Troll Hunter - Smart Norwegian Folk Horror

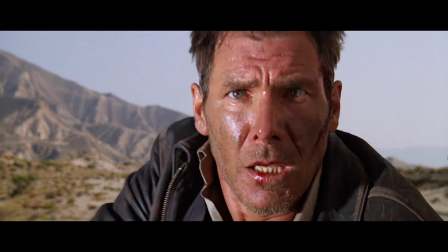[4:15]
Imagine older Indiana Jones switched career paths and started hunting trolls in Norway. That's Hans.
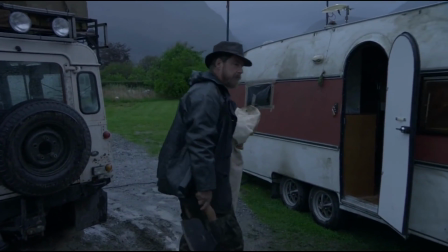[4:23]
An ex-commando turned Trolljegeren because fuck it, there was a job opening.
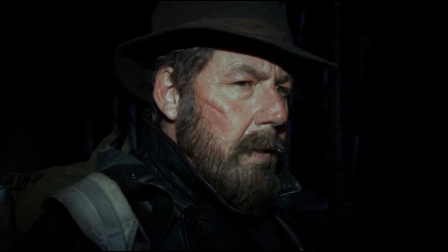[4:27]
He's a no-nonsense man who doesn't kill trolls to protect the public, but does so because he has a job to do, even though he's incredibly fed up about it.
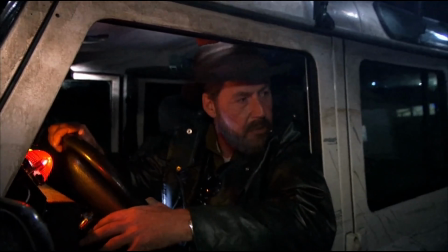[4:34]
Hans is not only a pleasure to watch in action, but is by far the most fleshed out character as we learn more about him and his worldview with every subsequent scene,
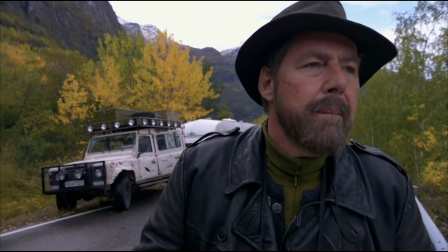[4:42]
done justice by the talented Otto Jespersen stealing the screen every time he's on.
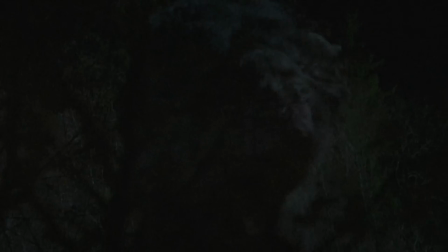[4:50]
Surprisingly enough, the film has no score, prioritizing natural noise to make the found footage aspect more authentic,
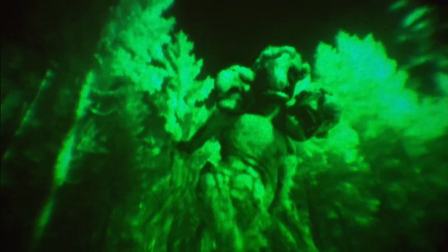[4:56]
which does work to its advantage, coupled with eerie sound design when it comes to the trolls and their portrayal,
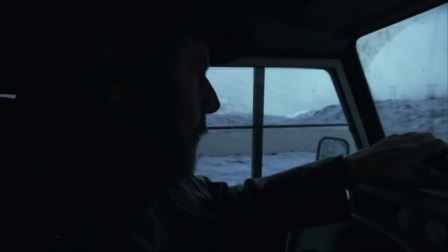[5:01]
really selling how disgusting they are and how terrifying it would be encountering one in utter darkness.
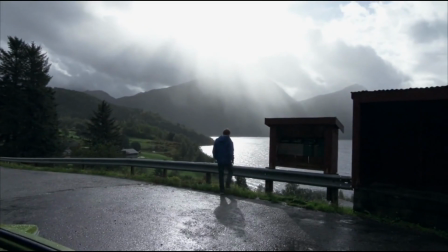[5:12]
On the cinematography side, there's lots of shaky cam.
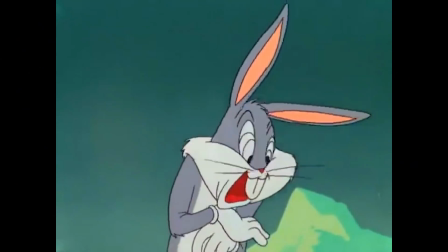[5:19]
No, seriously.
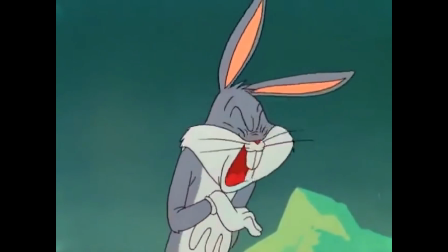[5:25]
Don't you just love found footage?
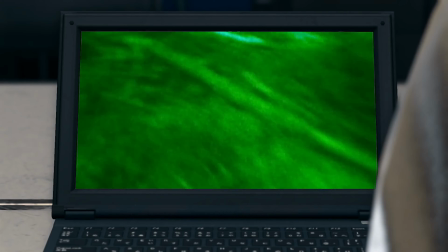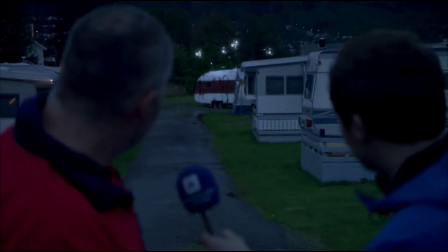[5:36]
On the one hand, the found footage / mockumentary format does work to its advantage when it comes to delivering exposition in small interviews sprinkled throughout,
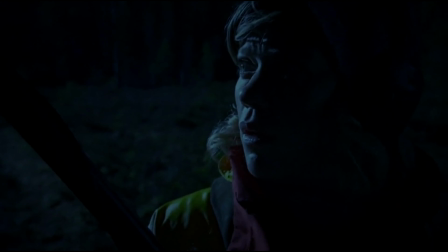[5:44]
equally elevating tension when the group finally encounters trolls in the pitch black forests and caves,
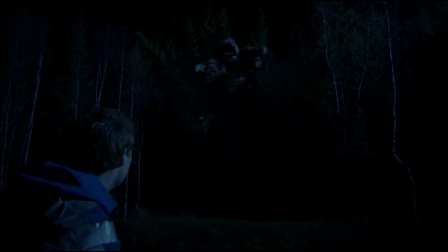[5:49]
really taking the time to build up anticipation accompanied by the sound design.
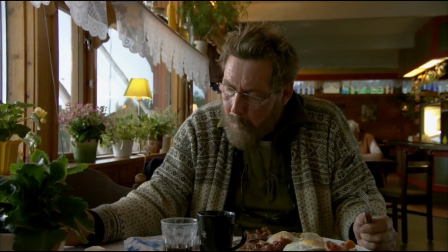[5:53]
On the other hand, the film would have benefited immensely if those were the only times the found footage style was used,
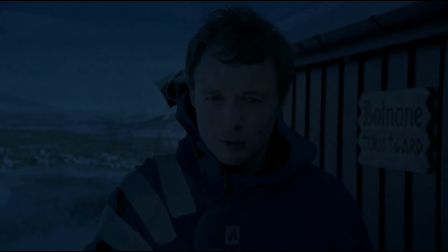[5:58]
because other than that there are long periods where we're just staring at roads,
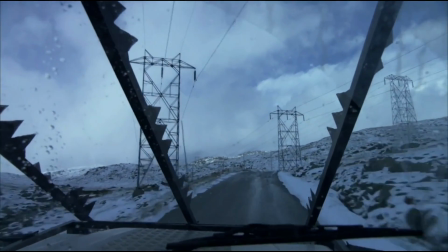[6:02]
rocks, mountains and power lines, suffering through constant camera shakes even when you're trying to concentrate on one person.
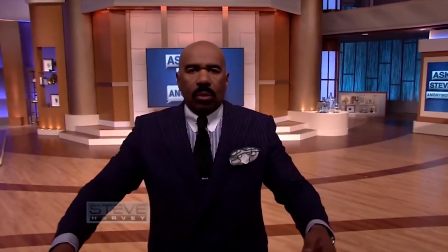[6:09]
You know, basic found footage movie problems. Jesus guys, have you never heard of a tripod?
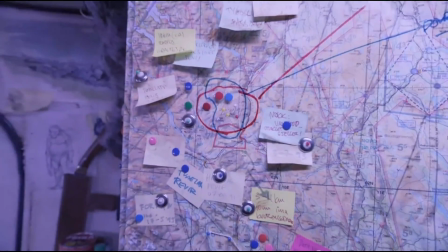[6:14]
If there had been a blend of traditional and mockumentary formats, I think we'd have ended up with a more concise end product, devoid of the aforementioned problems.
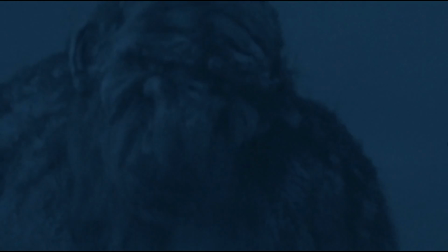[6:21]
When it comes to the trolls, a lot of effort was put not only into showing the audience the sheer gargantuan sizes of all different types of creatures,
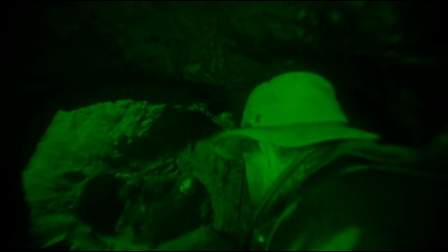[6:28]
but no two encounters ended up being the same, repeatedly changing scenery after each hunt, managing to keep the overall look fresh.
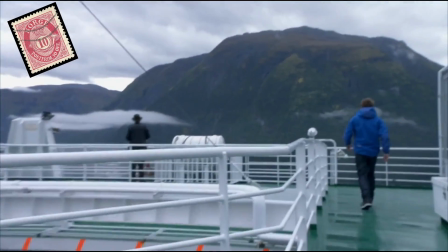[6:35]
Sometimes it genuinely feels like this film is just a showcase of how beautiful Norway is to bring in tourists, probably to feed us to the trolls.
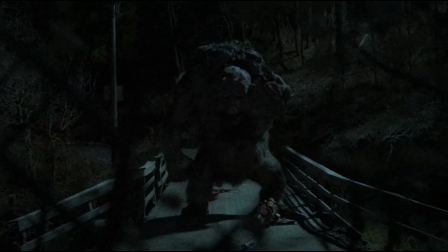In the end, Trolljegeren is a film I always enjoy rewatching and would recommend to lovers of found footage or monster movies,
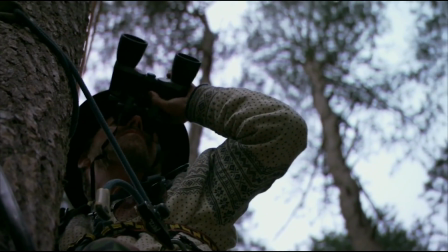[6:55]
as it remains a unique experience over 10 years later, sprinkled with some funny dry humor,
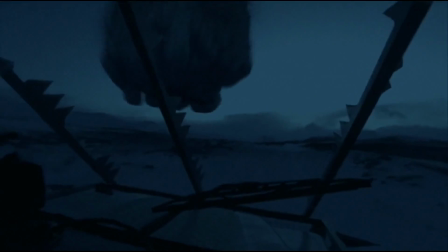[7:00]
great special effects, a simple script that manages to pull off some interesting subtle beats, and most of all, Hans.
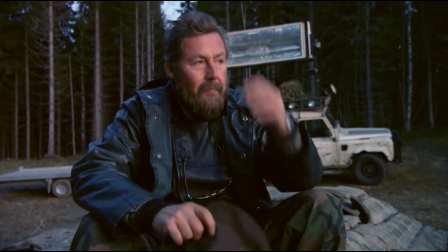[7:07]
What a fucking Chad.
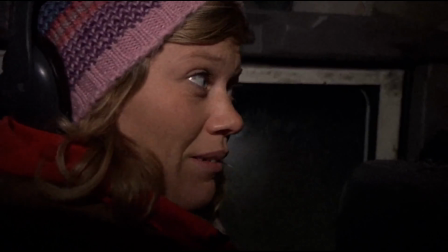[7:12]
It's not the most riveting or complex film that tries juggling themes with multi-layered character work.
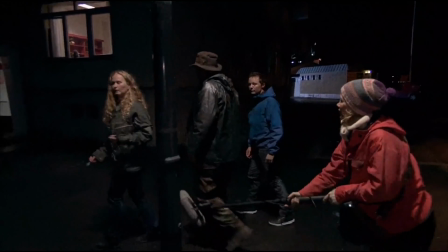[7:18]
It's a simple film about a couple of students, and Hans, going into the wilderness and killing trolls.
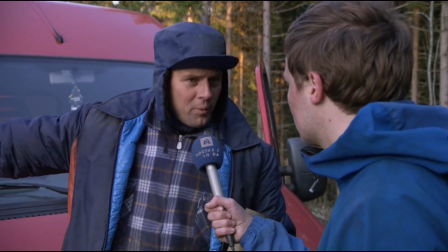[7:22]
Short, funny, and entertaining.
Why problem make when you no problem have you don't want to make?
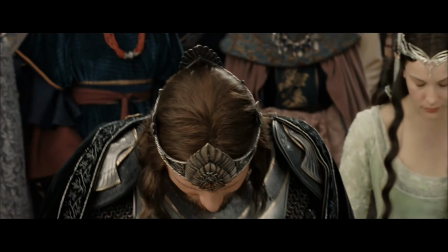[7:29]
Goodbye. Thank you all for watching and sticking around this long. I hope you enjoyed the video. Do subscribe and drop a like if you did, and hopefully, I'll see you all next time.